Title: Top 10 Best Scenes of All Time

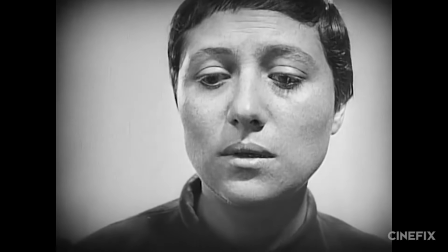249s
Scenes like The Bicycle Thief's final theft, The Passion of Joan of Arc's ending, Good Will Hunting's It's Not Your Fault,
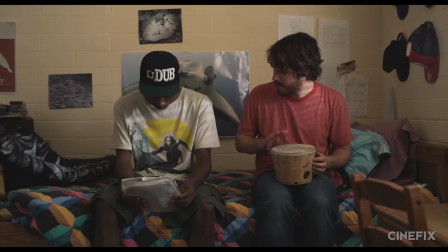254s
Royal Tenenbaum's Needle in the Hay, Short Term 12's Marcus Rap, and our pick for this slot,
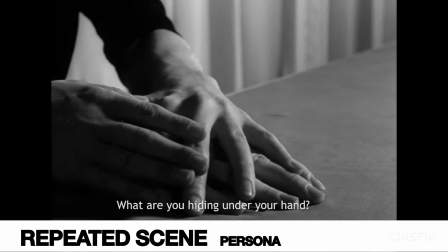260s
Persona's repeated scene.
Vad är det du gömmer under handen?
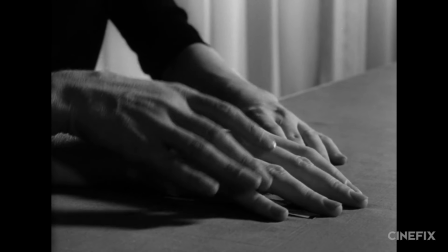265s Får jag se? Det är kortet på din lilla pojke.
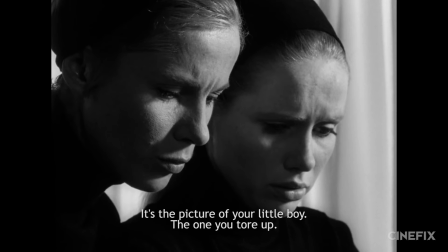273s Det som du rev sönder.
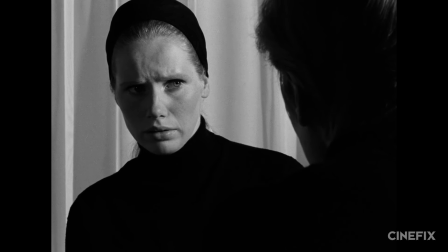274s
Watching Elisabeth listen to her nurse tell her the story of her failure with her son, gradually dissolving closer and closer to Liv Ullmann's listening,
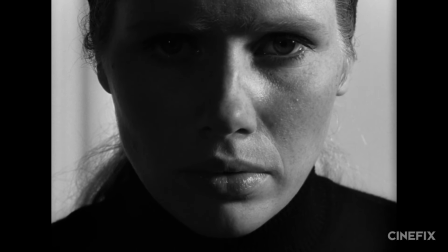282s
and I mean really brutally listening, to a heartbreaking rendition of her own personal failings is immensely difficult.
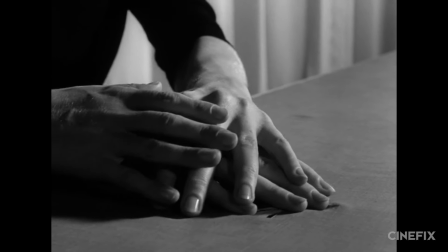288s
But just as soon as you think it's over, we jump back to the start and see the whole thing from an entirely different perspective,
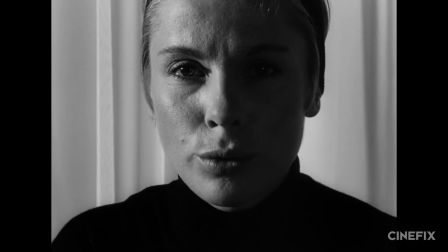294s
allowing us to see the two separate stories of each woman's personal journey, each one immensely rattling in its own beautiful right.
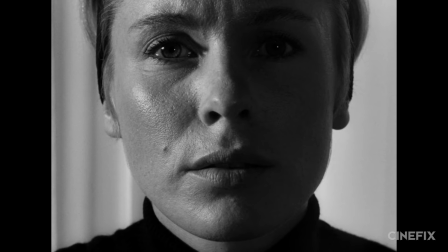301s
And while this might be dull and repetitive in a lesser director's hands, it never feels like we're retreading the same ground. The monologue seems completely changed, which is why we love it.
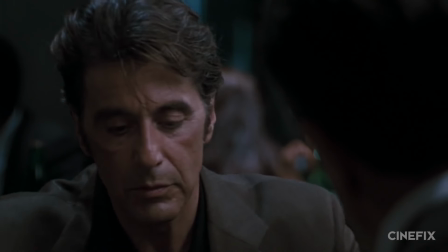311s
At number 6, this slot is all about tension, and the scenes we think did suspense most beautifully are those like Goodfellas' funny How,
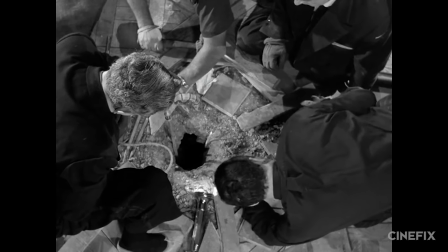318s
Heat's dinner parlay, and Rafifi's incredible silent heist.
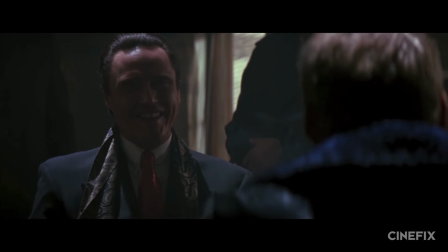322s
There's Clarice meeting Dr. Lecter in Silence of the Lambs, Dennis Hopper provoking Christopher Walken in True Romance, and both the farmhouse scene and the pub scene from Inglourious Basterds.
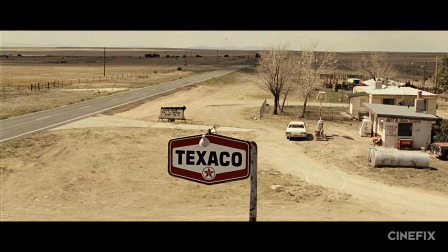331s
Taken on their own, these scenes are enough to keep you anxious for days, but we think that No Country for Old Men's coin toss stands just a bit above them all.
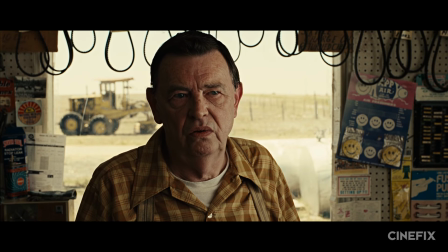338s What's the most you ever lost on a coin toss? Sir? The most you ever lost on a coin toss?
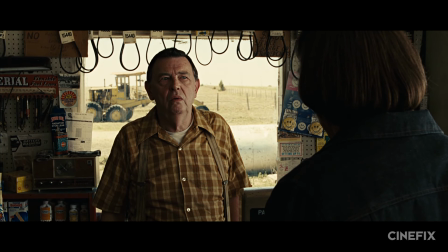348s I don't know. I couldn't say.
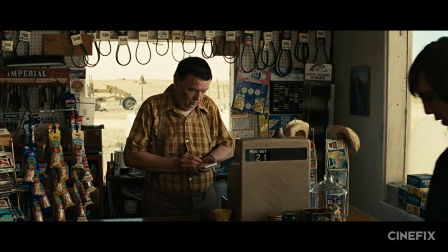353s Call it.
One thing we like about a really good scene is how sometimes they can almost stand alone.
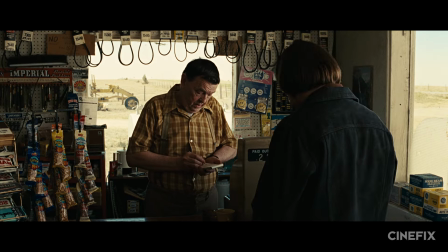358s
They're like a drama in and of themselves, and you can just feel the essence of the film oozing from every cut.
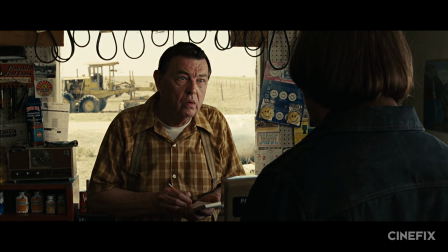363s
And that's what's happening here, as Anton Chigurh and a gas station proprietor spar over a wager only one of them really understands.
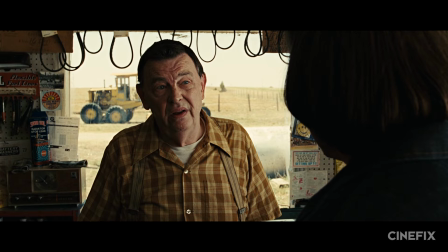370s Look, I need to know what I stand to win. Everything. How's that?
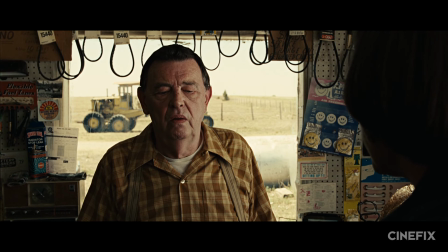376s You stand to win everything, call it.
Again, the camera work is hardly flashy. You probably won't even notice the subtle push-in once Chigurh flips the coin.
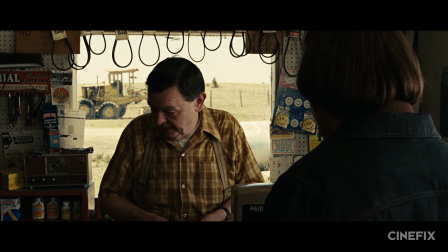383s
But that's because the cat-and-mouse conflict of their conversation is completely absorbing, with Bardem cutting off Gene Jones's escape attempts at every pass.
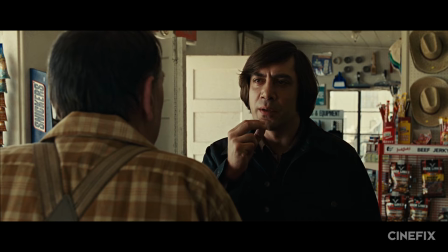392s
There's probably no better example of how effective this scene is than the moment when Chigurh tosses his wrapper on the counter and we hang on it,
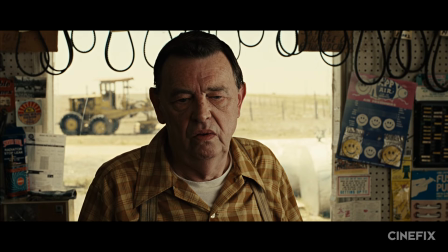398s
staring, feeling threatened, like the clerk by a simple piece of trash. Of course, not all suspense needs to simmer like this one does.
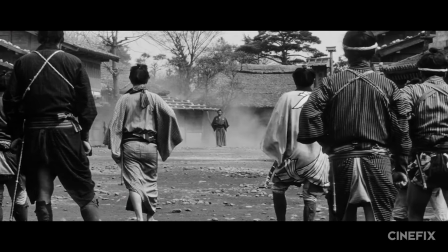406s
Sometimes scenes explode, and oh god, is it glorious. The best of the best build a cacophonous crescendo of deadly frenzy until,
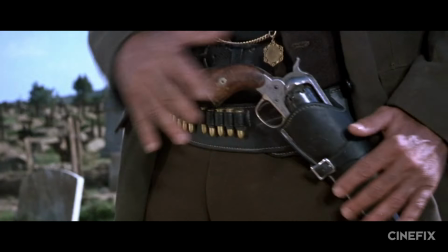413s
long after we think we can't take any more of it, they resolve in a moment of pure terror and exhilaration.
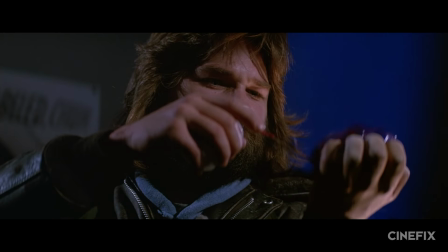418s
These are scenes like Reservoir Dogs' ear scene, The Thing's blood test, Yojimbo's influential showdown,
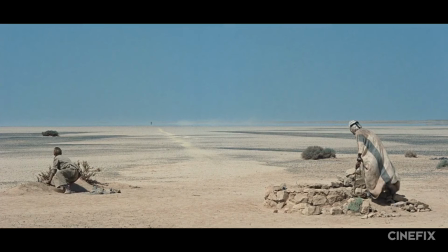424s
The Third Man's discovery of Harry Lime, and Lawrence of Arabia's shimmering introduction of Omar Sharif. We love the good, the bad, and the ugly Sad Hill Cemetery standoff, but if it's going to be Leone, and spoiler alert,
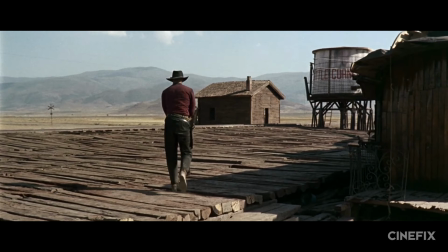434s
it is, we think it's hard to beat our number 5, Once Upon a Time in the West's train station arrival.
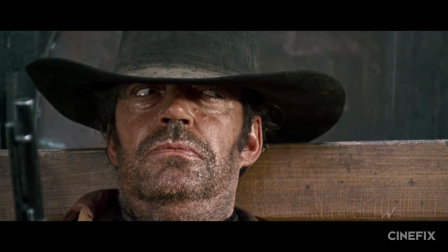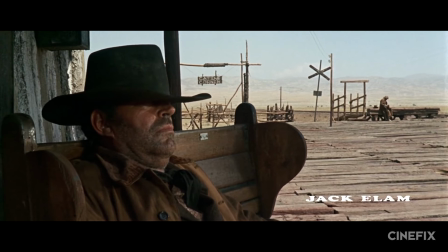446s
No one else besides Sergio Leone has made boredom more gripping.
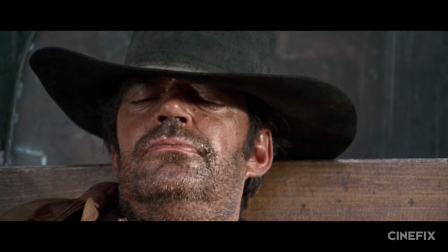449s
From the dripping of a water leak, to the creak of a rocking chair, to the incessant buzzing of a fly, Leone works his audience up to a violent impatience.
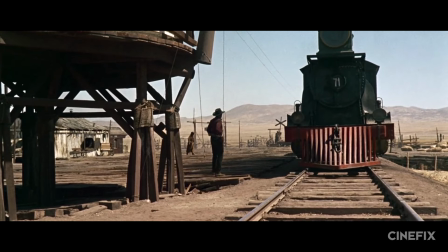457s
By the time the train comes screeching to a halt, we're thirsting for action in the best possible way.
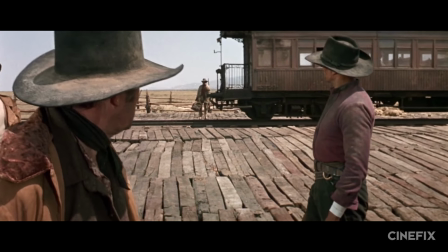462s
Follow that up with one of cinema's greatest reveals, one of cinema's greatest verbal exchanges,
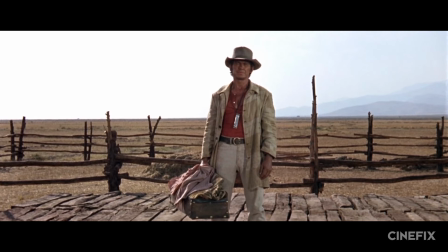466s
and one of cinema's greatest shootouts, and you've got yourself one hell of a scene and too many horses.
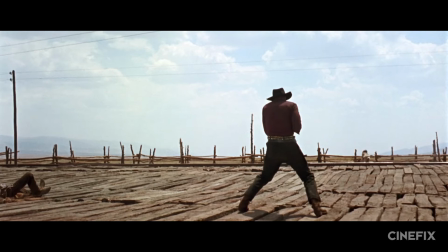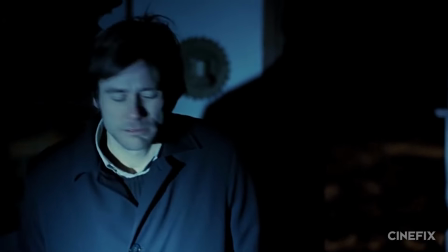480s
At number 4, we've got a handful of hauntingly beautiful scenes that give us a serious case of frisson.